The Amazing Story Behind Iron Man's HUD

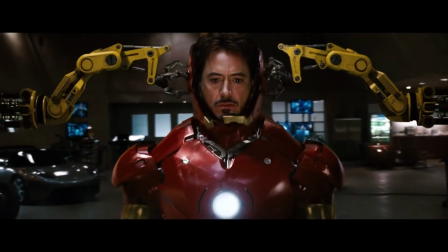It's perhaps pretty normal to us now, having seen it in every Ironman outing of the last 15 years.
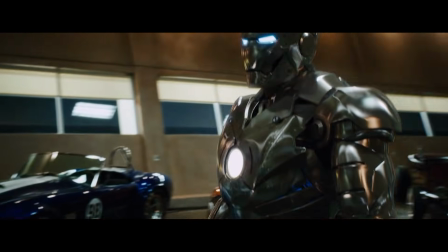But back in 2008,
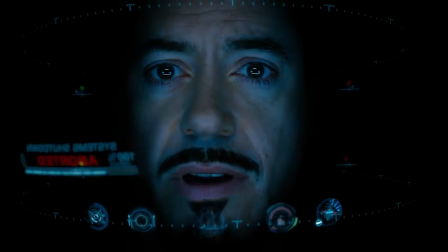having to figure out how to film Tony Stark inside the helmet of his Iron Man suit was an absolute nightmare to do.
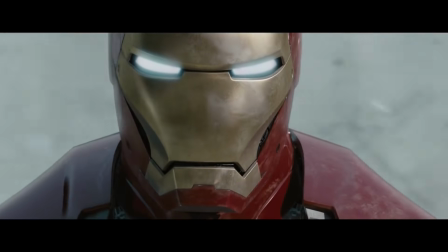Because the VFX artist working on it had the impossible task of making us believe that in the tiny gap between Tony's face and the front of his helmet,
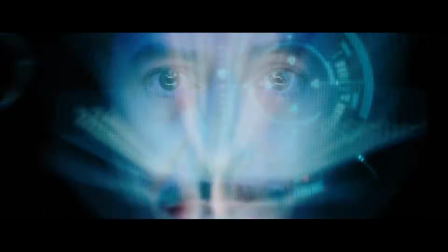that he's got this full heads-up display that he can see and control with absolutely no problems.
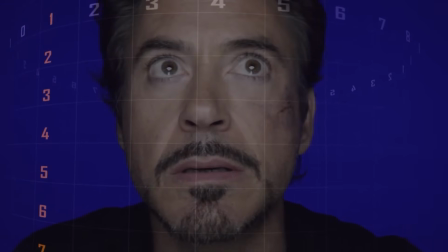So how did they pull this off? What filmmaking and VFX techniques did they use so that our brains wouldn't
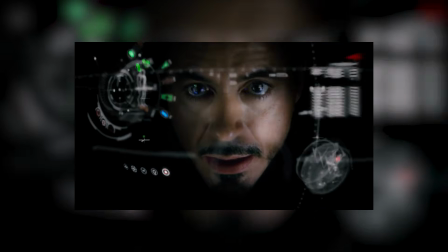immediately reject this weird and experimental piece of filmmaking?
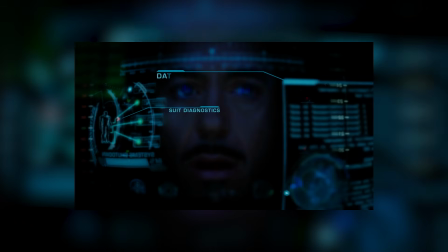Well, HUD all up as we dive into the fascinating story behind how one VFX studio
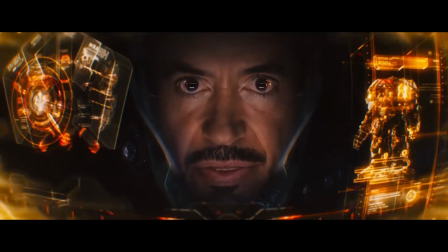created this impossible piece of cinematography that had a longevity across the entire MCU's runtime.
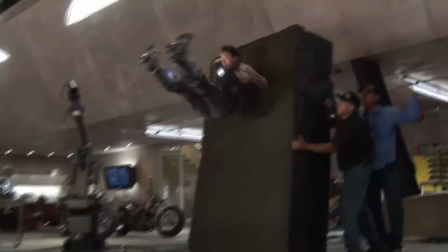So when looking at this, the first question you've got to ask is,
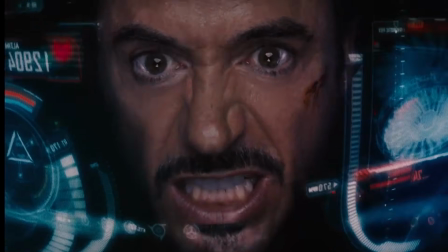if these shots are so complicated, then why are they even in the movie in the first place?
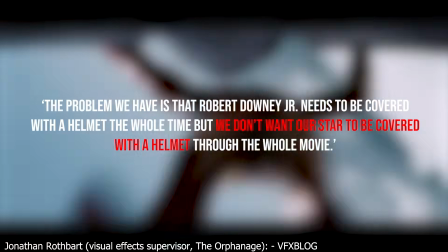Well, this all comes down to the one question that plagues anyone who sets out to create a superhero movie,
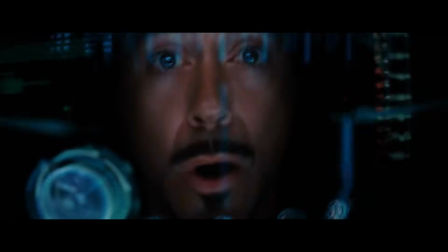and that is, how can we see our actor behind the superhero's mask? Because the human face is capable of portraying millions of tiny little emotions,
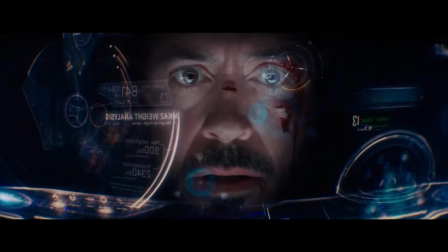and a talented actor can use these emotions to completely guide the tone of a scene, or open up a deeper level to their character and to the story.
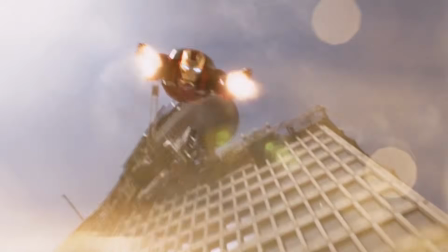So if this face then gets concealed behind a mask, then you suddenly cut your audiences off from a critical avenue of communication that they once had with the movie.
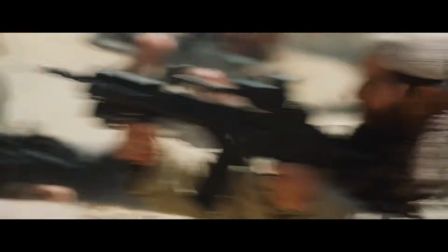And this creates a massive problem for superhero movies, where you kinda have to conceal their face at times.
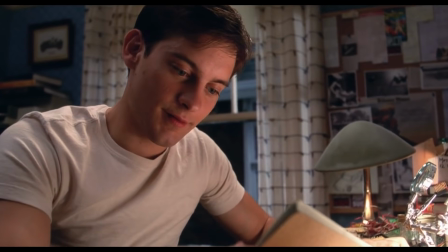It's a mainstay of a lot of comic book characters that they adorn masks, be it either for secrecy or protection.
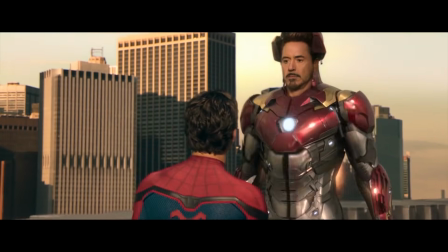And if you start to mess with this avenue of their personality, then you begin to break down the DNA of what makes them a character.
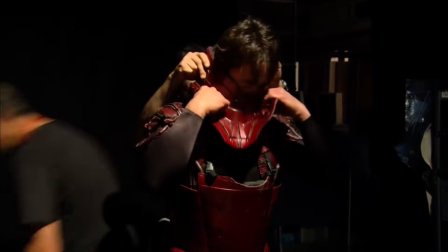And so when it came to both the character and the production of Iron Man, things were no different.
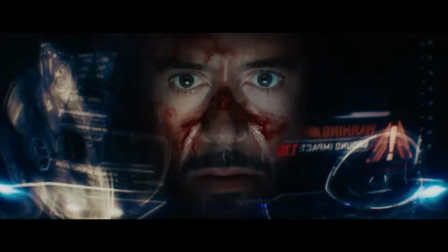We as audiences want to see Iron Man's actor, Robert Downey Jr., breathing life into the character. but we also want to see him in the full Iron Man suit,
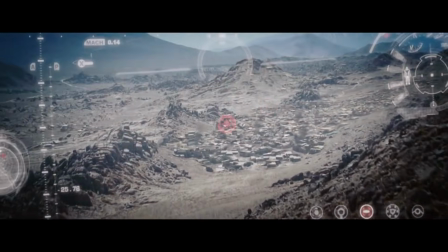believably and logically protecting his face as he maneuvers through war zones and stuff.
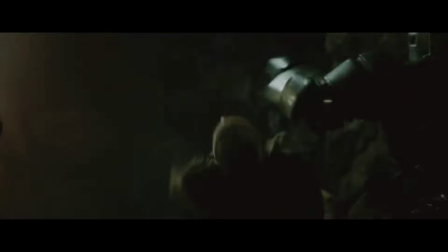So for the film to work, they had to devise a solution to this problem.
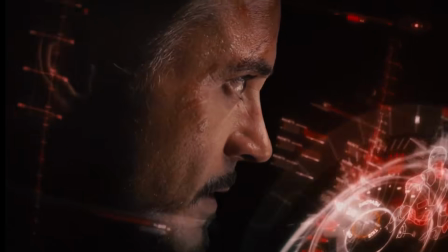They had to find a way for audiences to be able to see Tony's face inside of the helmet, but still have him keep his helmet on.
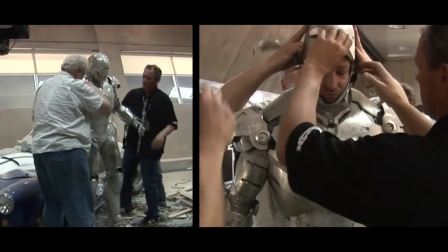Now, we as modern audiences obviously know what they did to resolve this problem.
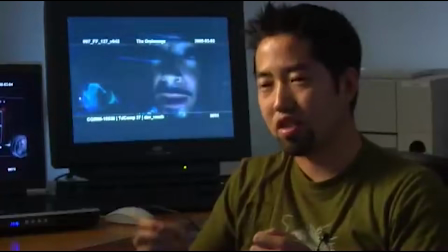But back in 2009, this was a seemingly impossible question to answer,
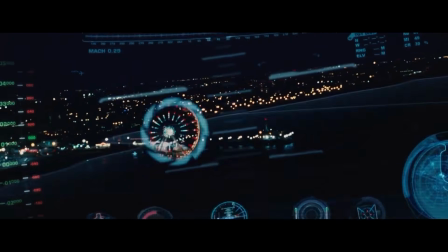because no one had ever seen this now famous in-helmet Iron Man HUD technique before.
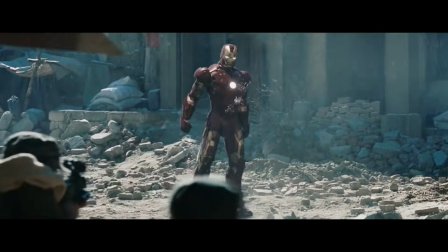And this meant that it wasn't immediately obvious to the filmmakers and the VFX artists as to how to actually do this.
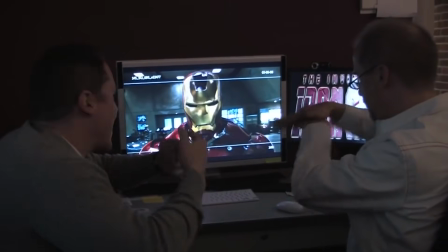So, in search of answers, they looked to what made Iron Man different from other superheroes,
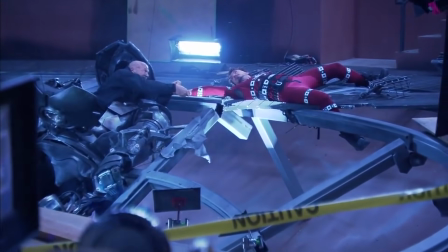and they began to wonder if they could somehow leverage his technical edge to create something truly unique.
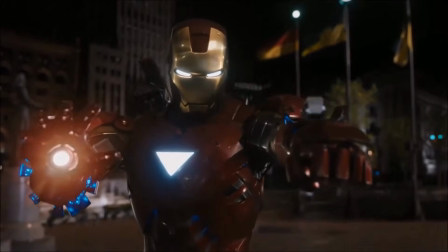And this is how the now iconic in-helmet shot was first conceived.
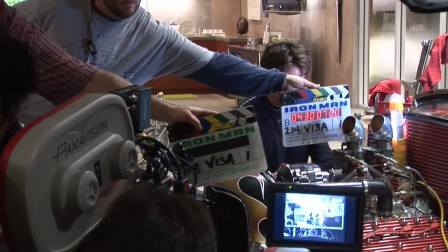They weren't sure exactly what they could do, but they knew there was something that they could achieve via a blend of Tony,
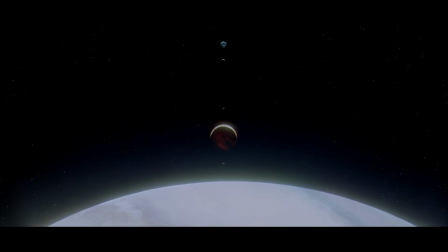his AI Jarvis, and his futuristic tech. And with this, they found themselves drawn to this scene from 2001, A Space Odyssey,
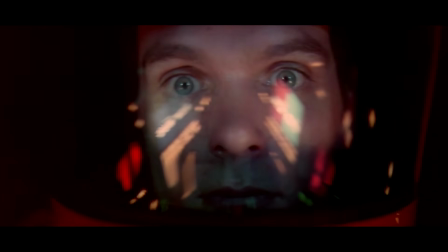where the astronaut Dave has the reflection of the computer's lights arcing across the curved design of his helmet.
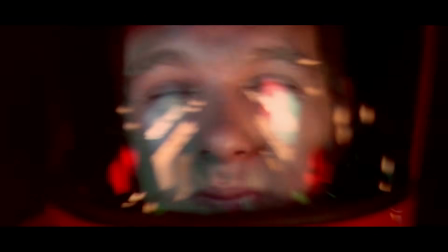The camera is in tight and close, and the lights, in part, conceal his face. But they did so in a way where we're still able to interpret every emotion and feeling that Dave portrays.
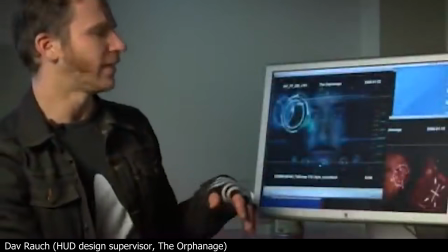And for the filmmakers, they knew that this was exactly what they were looking for.
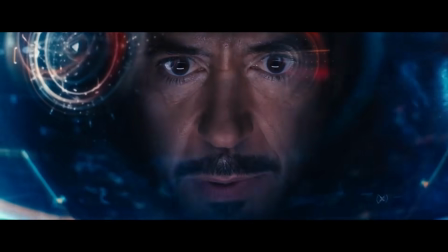By emulating this, they knew that they too could have the camera tight on Tony's face to symbolize him being inside of the helmet.
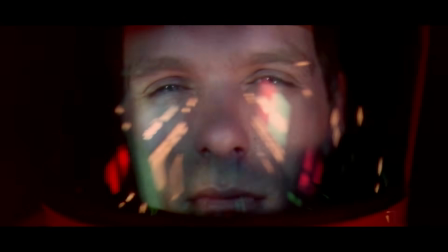And then, to not make this shot too jarring for the audience, they could reference the lights from 2001 and build a heads-up display, or HUD,
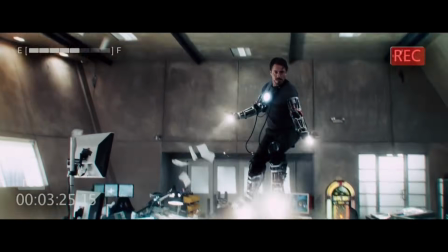that would exist on a transparent plane in front of the camera and give the audience a degree of relief from the close-up camera work.
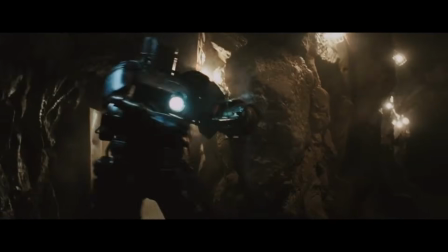But despite all this, as we mentioned earlier, there were still a lot of risks involved in doing these shots.